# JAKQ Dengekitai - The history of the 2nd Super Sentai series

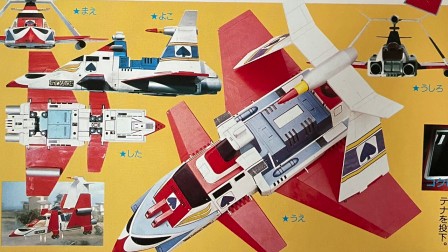These include the Flying Fortress Sky Ace, the heavy assault vehicle JAKQ Tank, and the JAKQ Machines,
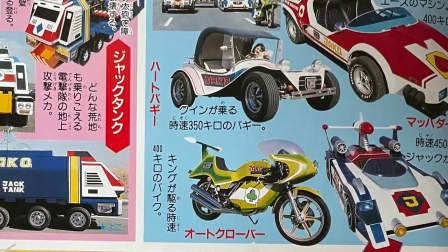4 small land-based vehicles that the JAKQ team use for ground-based pursuits and combat.
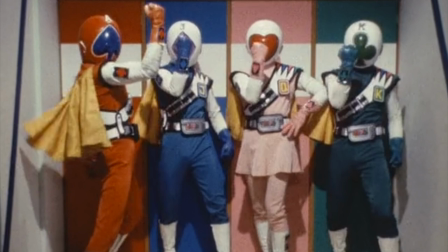These powers and their fleet of vehicles are all going to be necessary to help JAKQ
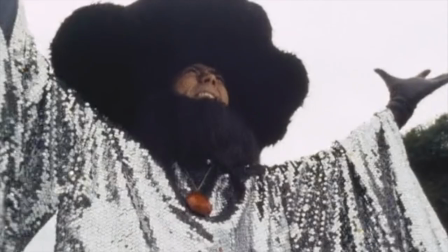Dengekitai fend off Crime's schemes to rule the world through their criminal syndicate.
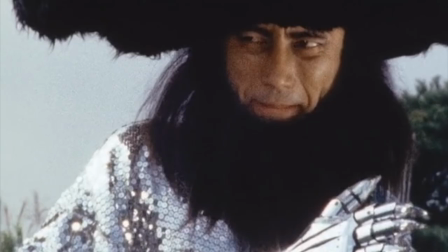Led by Boss Iron Claw, Crime is a worldwide organization dedicated to taking power
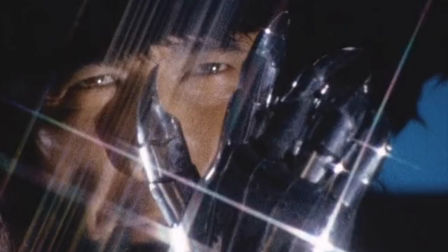and wealth from the world's countries and elite members of society.
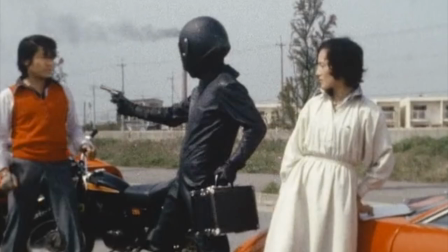To accomplish this, Iron Claw assembles an army of assassins, crime bosses, and robots to enforce their plans.
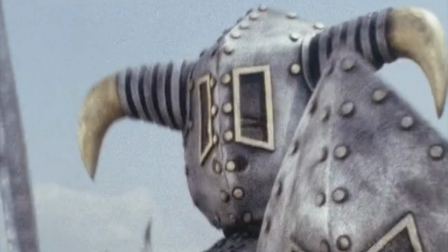As the series progresses, it would be revealed that Crime was, in fact, a cover-up operation set up by Shine, a
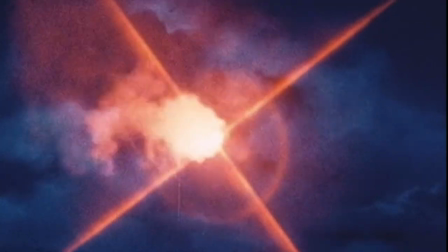highly advanced artificial intelligence from the planet Shine in the second galaxy system.
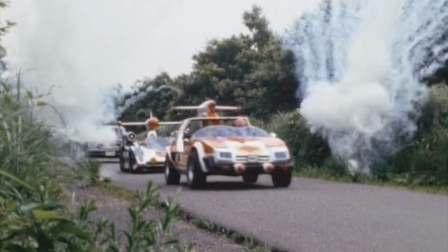Tasked with the unenviable mission of building on GoRanger's success, the production team behind JAKQ
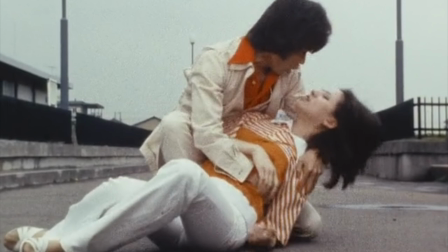made a decision to go back to the more serious tone of GoRanger's early episodes to create contrast against the previous work. Series writer Shoso Uehara expressed that this tone was partially informed by the backstories
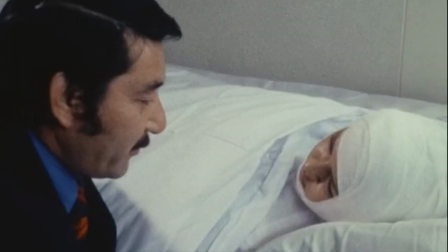associated to each of the main characters and the darkness that led to each becoming a cyborg.
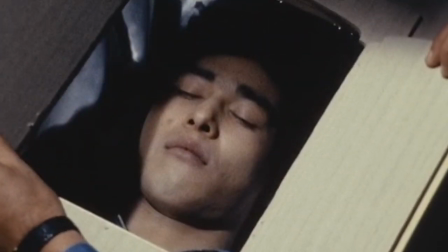This is even reflected in the opening song,
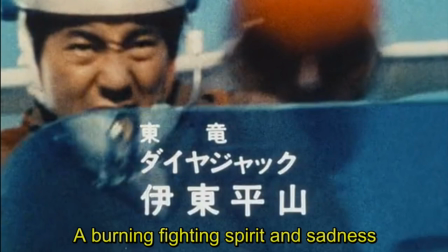which references the sadness that lies inside the JAKQ's cold mechanical bodies.
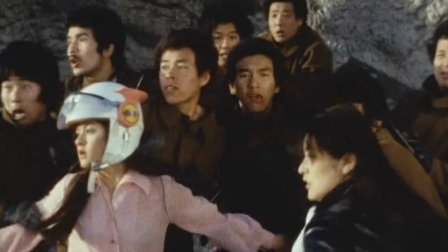As such, the first 12 episodes in the series feature more realistic and grounded stories that focus on
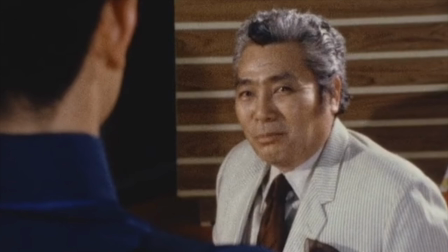mafia-style plots led by local crime bosses and minimize the more sci-fi-oriented elements of the story.
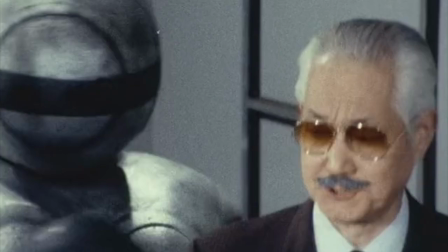This results in crime's robots being mostly kept in the background
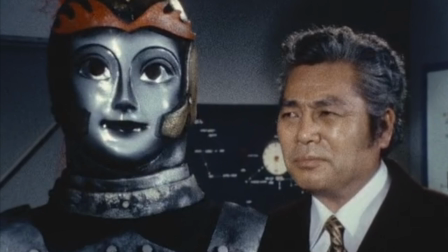of each episode until it's time for JAKQ to defeat the crime boss.
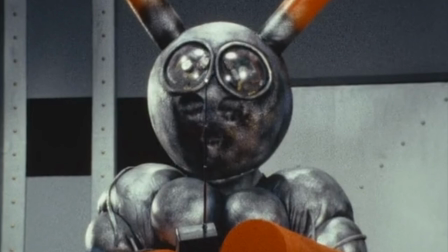In keeping with the more realistic atmosphere,
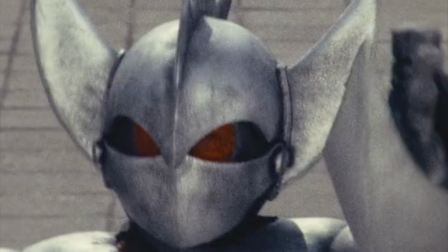the robots also lack the personalities and quirks that made GoRanger's mask monsters so memorable.
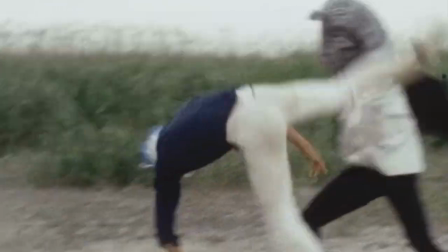Even their designs were subdued, with most of the robots in the first half of the series
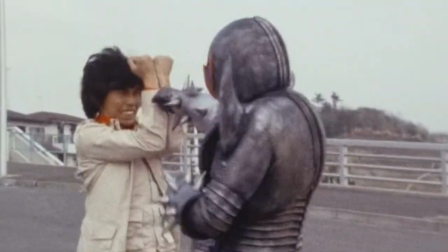bearing a metallic gray color tone that made them visually uninteresting.
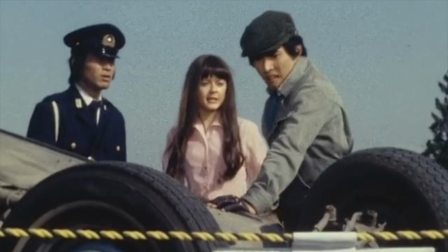This tone also impacted the way in which the title characters are presented.
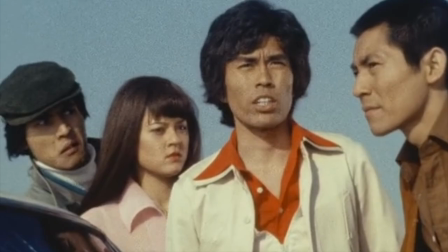While GoRanger leaned heavily towards an over-the-top theatrical heavy presentation of its heroes,
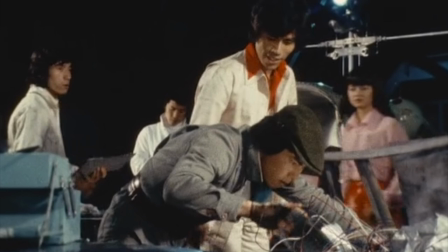JAKQ is less interested in creating a larger-than-life spectacle around its cyborg protagonist.
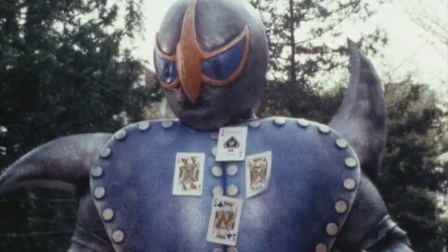As such, the battles in the first 12 episodes of the series follow a very specific flow that it doesn't deviate much from,
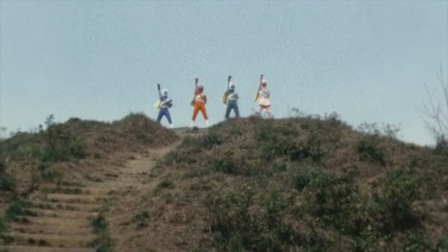and keeps the characters from having memorable and explosive moments like GoRanger.
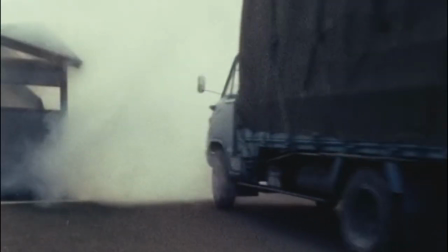While the show initially rode the coattails of GoRanger's popularity into strong ratings,
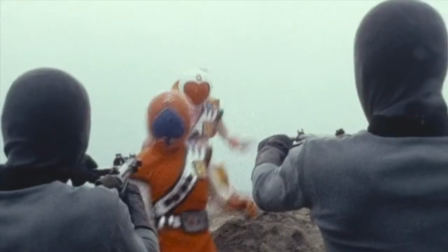the new approach and serious presentation led to a steady drop in the ratings and merchandise sales.
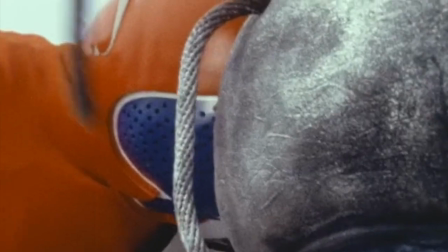This led to a retooling of the series' format, style,
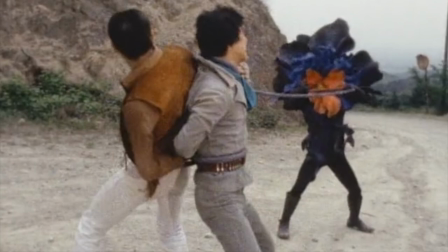storylines, and characters that started to kick in around episode 9 and would continue until the end of the series.
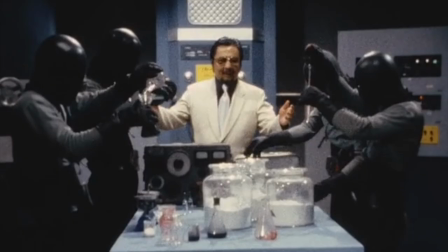For example, in episode 9,
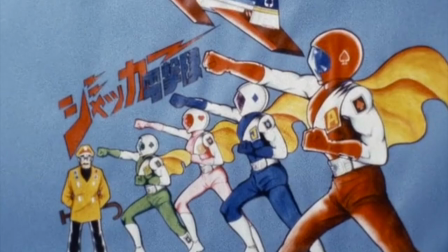the JAKQ team starts using heroic introduction lines to announce their entrance to the battlefield.
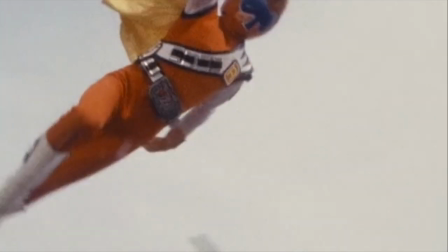Spade Ace would start attacking crime while uttering the flashing jump of the red wind, the roaring dance of my nuclear whip.